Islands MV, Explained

So I recently released a music video for my newest single called Islands, and a lot of you guys have tweeted me about your theories and the thoughts that occurred to you while watching the music video. So today, all your questions will be answered. This is Islands music video, explain.
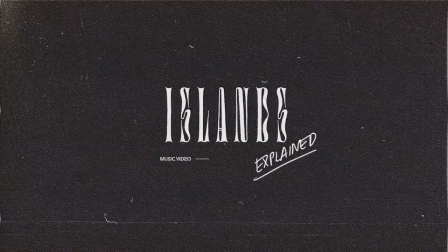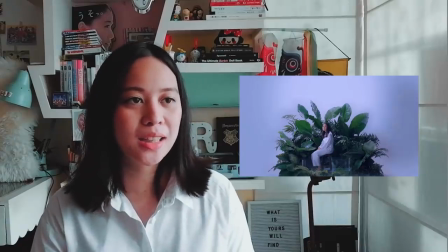[0:20]
Okay, so this part at the very first scene, it's kind of like a purgatory,
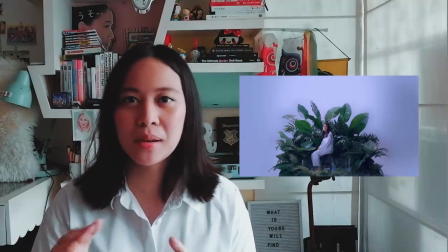[0:25]
all white with leaves and it kind of symbolizes the in-between of
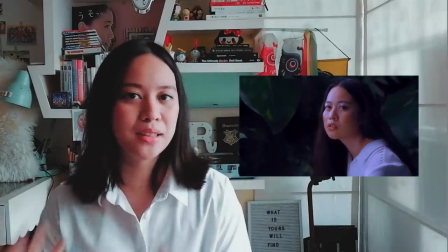[0:30]
a destructive place and a place of peace. You can see that the aquarium that I'm in is empty.
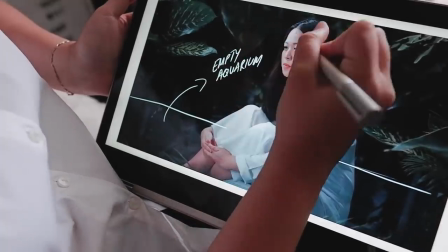[0:38]
It has no water and it could symbolize the emptiness that I feel about the relationship and represents hopelessness as well.
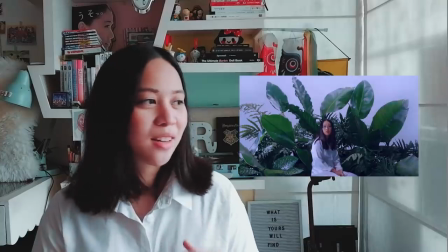[0:47]
And then as the video goes on, all the scenes are kind of bland,
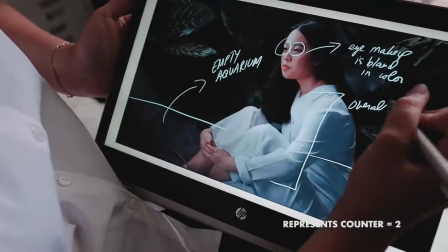[0:51]
the colors are muted, and it represents just the feeling of being alone in this whole situation.
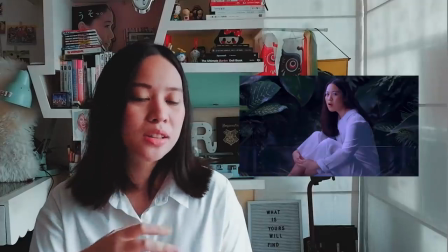[1:02]
This next shot is me holding a beaker. The blue pigment slowly falls kind of represents a slow burn and a taintedness.
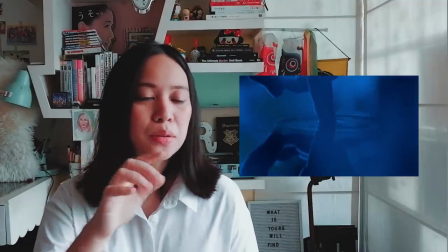[1:13]
This scene where it cuts to like black is very important because it will set the the color and the mood of the scenes towards the end where it's all blue flushed.
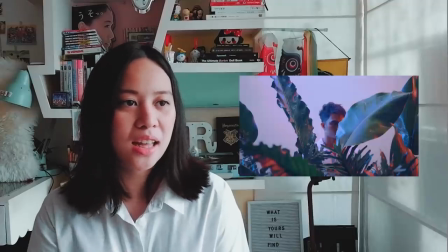[1:29]
So we introduced the guy here and we'll see that he is moving
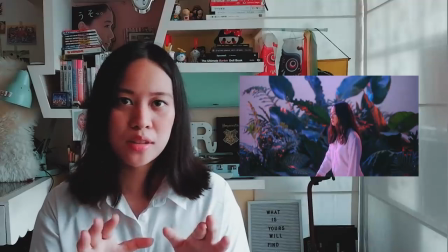[1:34]
away and it focuses on me again being alone and contemplating,
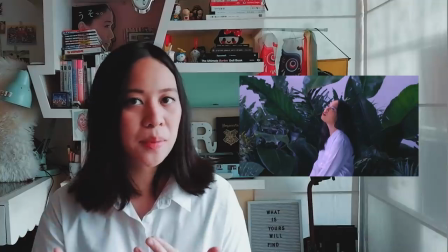[1:39]
staring into space.
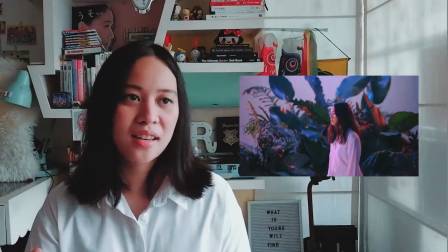[1:40]
And then the next scene, he comes back and decides to kind of re-enter my life after leaving. The scene is where the guy kind of pours water into an overflowing beaker of mine. Any person in the relationship can rely on you so much and then it's to the point that you overflow and you couldn't handle it anymore.
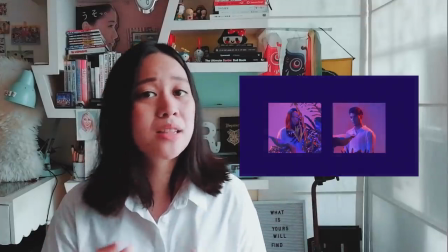[2:05]
this shows separate frames of the guy and the girl and the colors are blues and pinks very intense and it kind of represents the peaks of
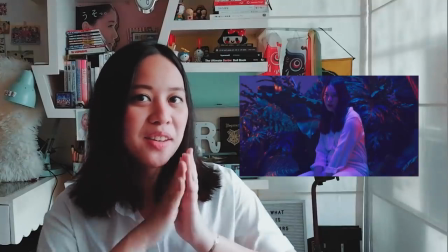[2:13]
the relationship you'll also notice my eye makeup which i really really adore thank you still so it's bland in color but that will change as the video
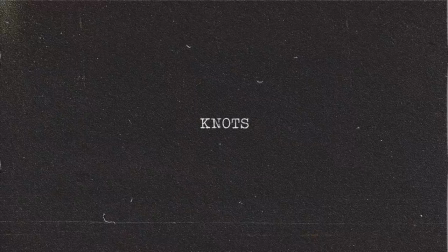[2:22]
progresses this
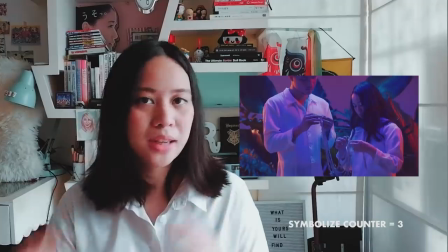[2:26]
is the part of the video where the guy and the girl interacts and it kind symbolizes all of the stuff in the relationship that is working and is not working.
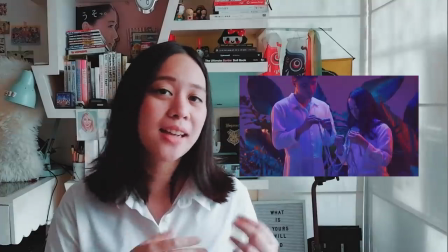[2:35]
In the first scene, you'll see me untying the rope as the guy ties the rope that I've been untying. Somebody in the relationship is trying to repair something but somebody is undoing everything.
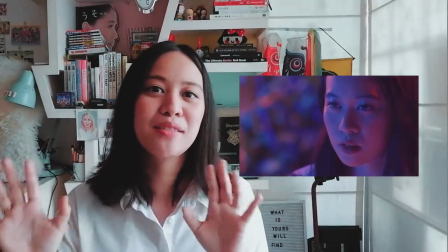[2:47]
The next one is two fish in separate fish bowls and they're so close to each other but never really meeting.
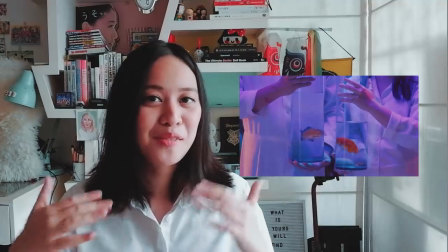[2:58]
you can also see that the water levels of each fish in the bowl is uneven this
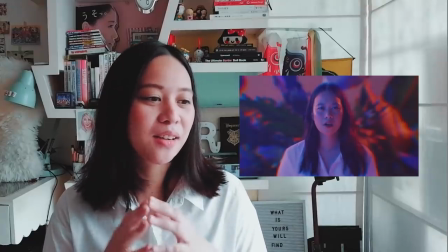[3:06]
is a scene that a lot of people have been bugging me about quite a few people figured out that I was doing a Morse code
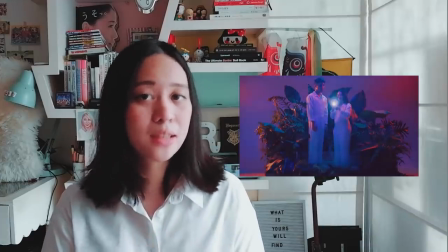[3:12]
and I was actually signaling stay and you will be able to
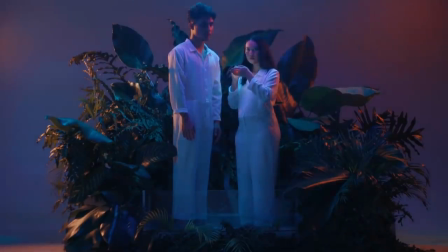[3:17]
see it in this full video clip of me doing the Morse code because in the in the music video the the scene was cut into probably just a few letters.
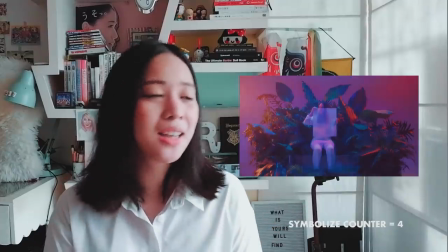[3:27]
The frosted glass here in the scene symbolizes the things getting hazy, things that you misunderstand because not everything is very clear.
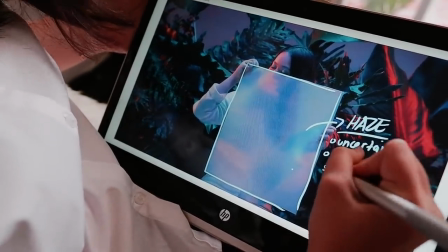[3:35]
A happy accident here in the scene is that there seems to be another face that
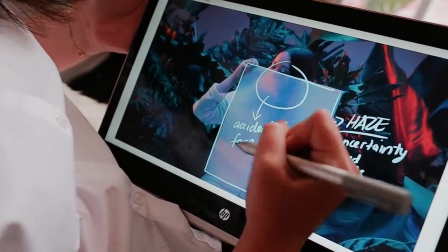[3:40]
is formed because of the reflections of the light and the shadow and it's kind of cool.
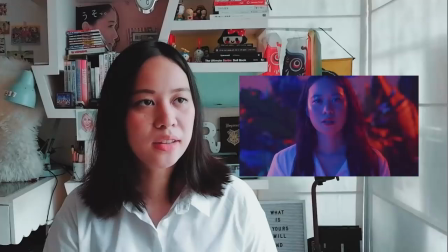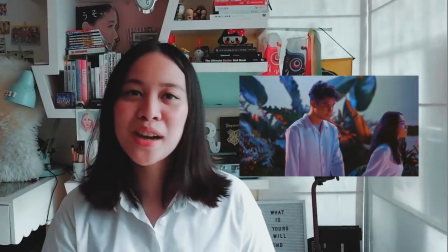[3:51]
And then it's my turn to leave.
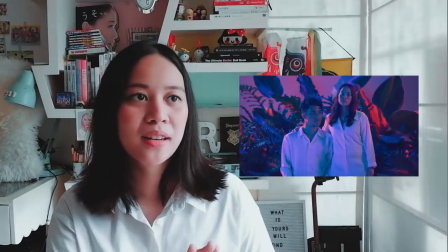[3:57]
This is the awakening I'm going to be angry with the truth.
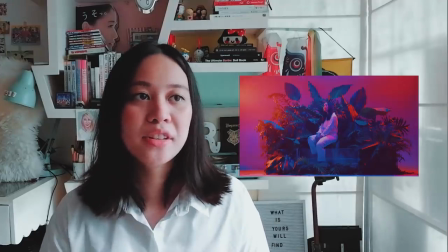[4:02]
After the awakening,
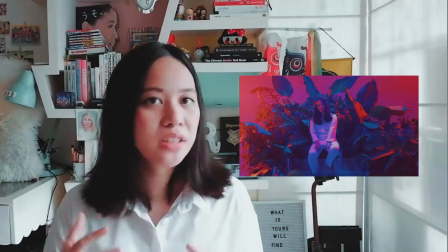[4:04]
you'll see more pinks with the blues and the contrasting colors just represents the emotions, the very strong emotions also.
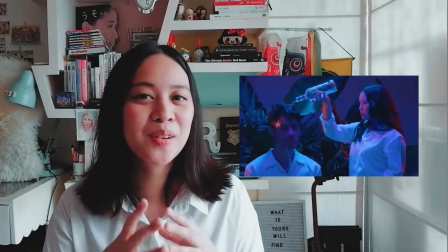[4:15]
This scene is kind of iconic. People have already made memes about it.
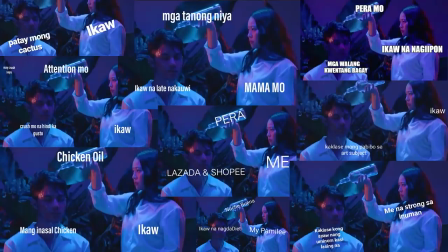[4:19]
It's me pouring water on the guy and it's just me being fed up about everything and giving everything back to him.
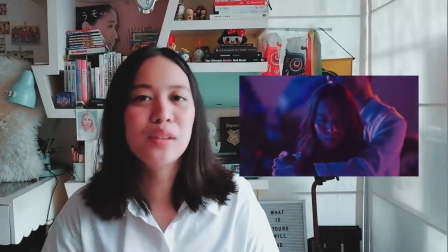[4:29]
This hugging scene that keeps cutting at hindi matuloy-tuloy. Symbolism, guys.
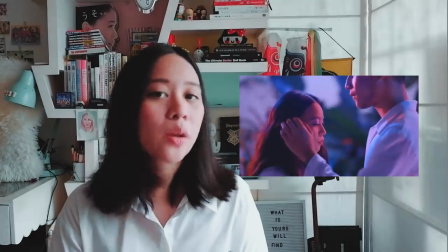[4:37]
We start to show signs of intimacy and closeness as the guy tucks the hair
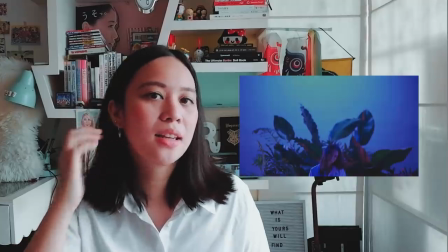[4:42]
back out of my face and then he hugs me and I stay,
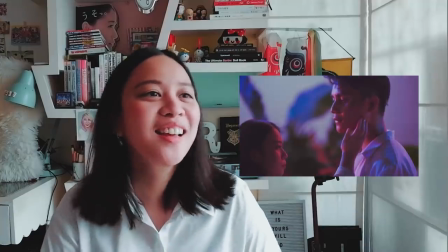[4:48]
like my face stays very stoic and I don't give. Throughout the video, you'll see me closing my eyes and opening them. That symbolizes my awakening over and over. sometimes your epiphanies don't come to you in just one time you sometimes you need it to keep punching you right in the face before you realize this is really it
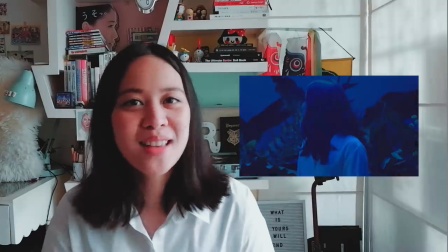[5:14]
red it's for aesthetic purposes only the choice
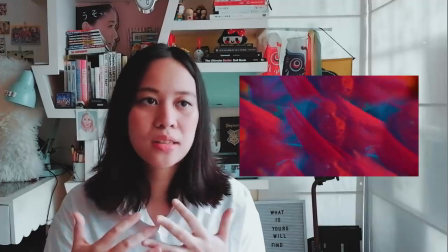[5:19]
of red cloth in this video is kind of symbolic of bleeding,
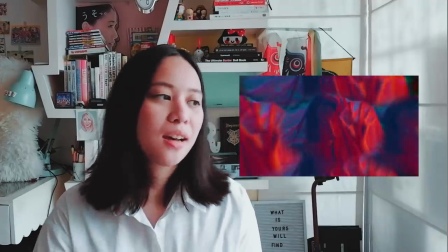[5:24]
of hurt, of anger,
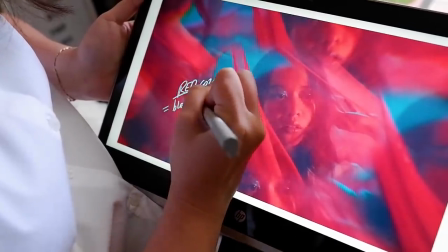[5:26]
all these emotions that are coupled with the fact that a relationship is being so destructive and just eating you alive.
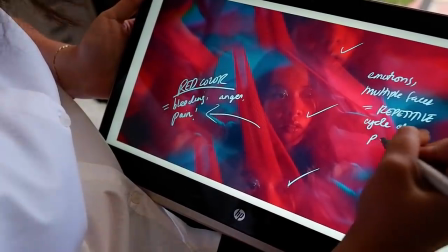[5:35]
The struggle to get out of the cloth is real. It also mirrors the fact that it's often difficult to get out of something
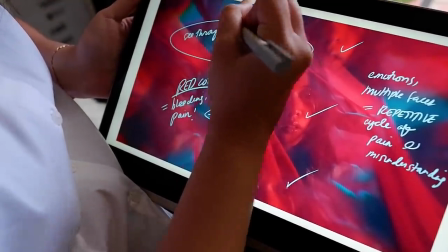[5:43]
that you're in too deep in and it's not the easiest thing to do.
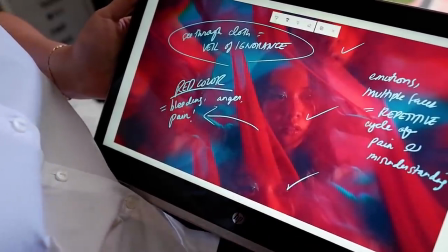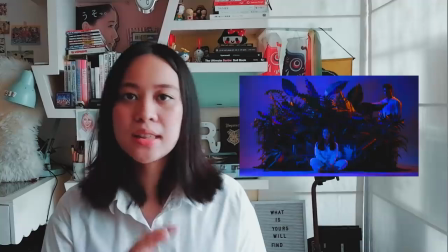[5:54]
This whole series of cut scenes is just me and the guy
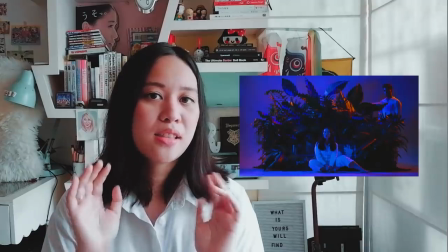[6:00]
in the island and then there's a scene here that appears to
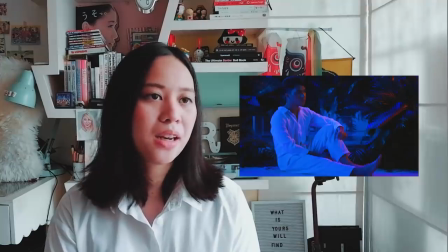[6:05]
be me waiting for something to happen and eventually I get fed up and then
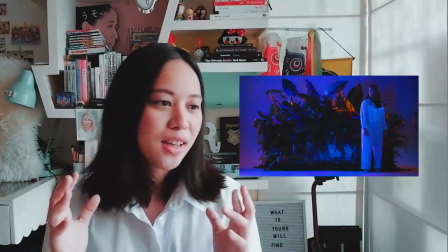[6:10]
a cut scene of me doing all these things that I used to do to save
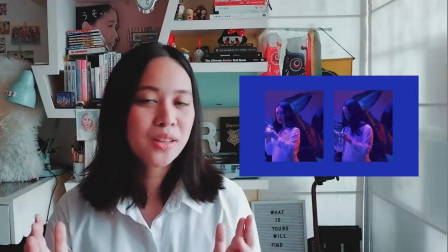[6:15]
the relationship but now it's just me alone doing these things without the guy in the frame or in the picture.
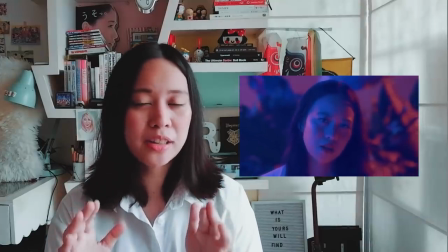[6:23]
This part is just me staring into the camera very intensely and it's kind of the conviction in
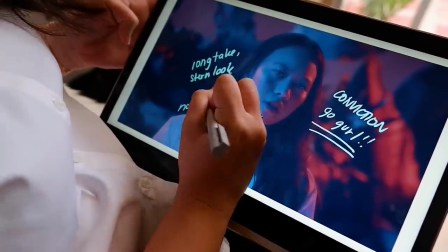[6:30]
me that I've already found after everything and me declaring that finally I am going to say goodbye. This last part is a throwback to my music videos in the past. people have already spotted some references to my music videos.
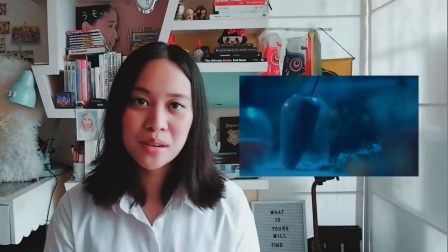[6:49]
This in particular is purple corn from my St. Petersburg music video where I was eating purple corn while we were traveling.
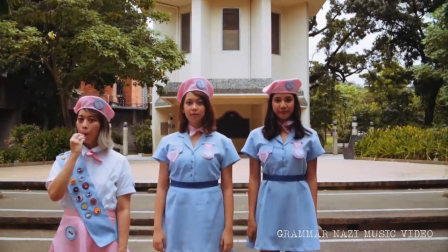[6:56]
This is a whistle that is part of the grammar Nazi music video. Towards the end I'll blow like a really loud whistle. I wish that we could have controlled the volume for that edit but we weren't able to.
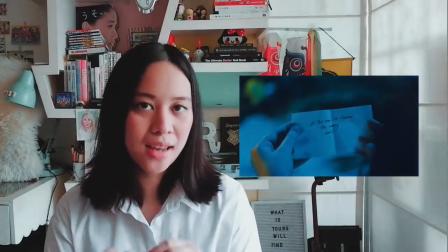[7:09]
And then this part I am opening a note for myself.
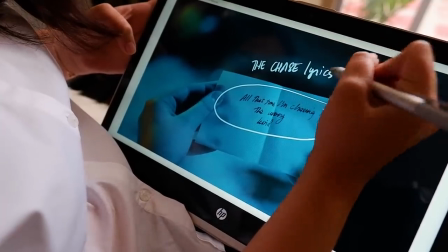[7:13]
It says all this time I'm chasing the wrong kind and it is the lyrics to
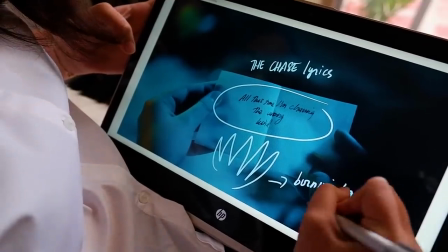[7:18]
my song The Chase which was released previously right before Islands and you
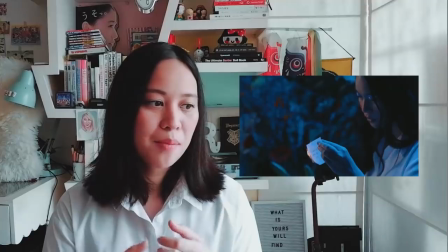[7:23]
can see me burning the paper amidst all the flowers and it just means that I'm over chasing the wrong kind and that I deserve much better and that I need to stop doing this to myself.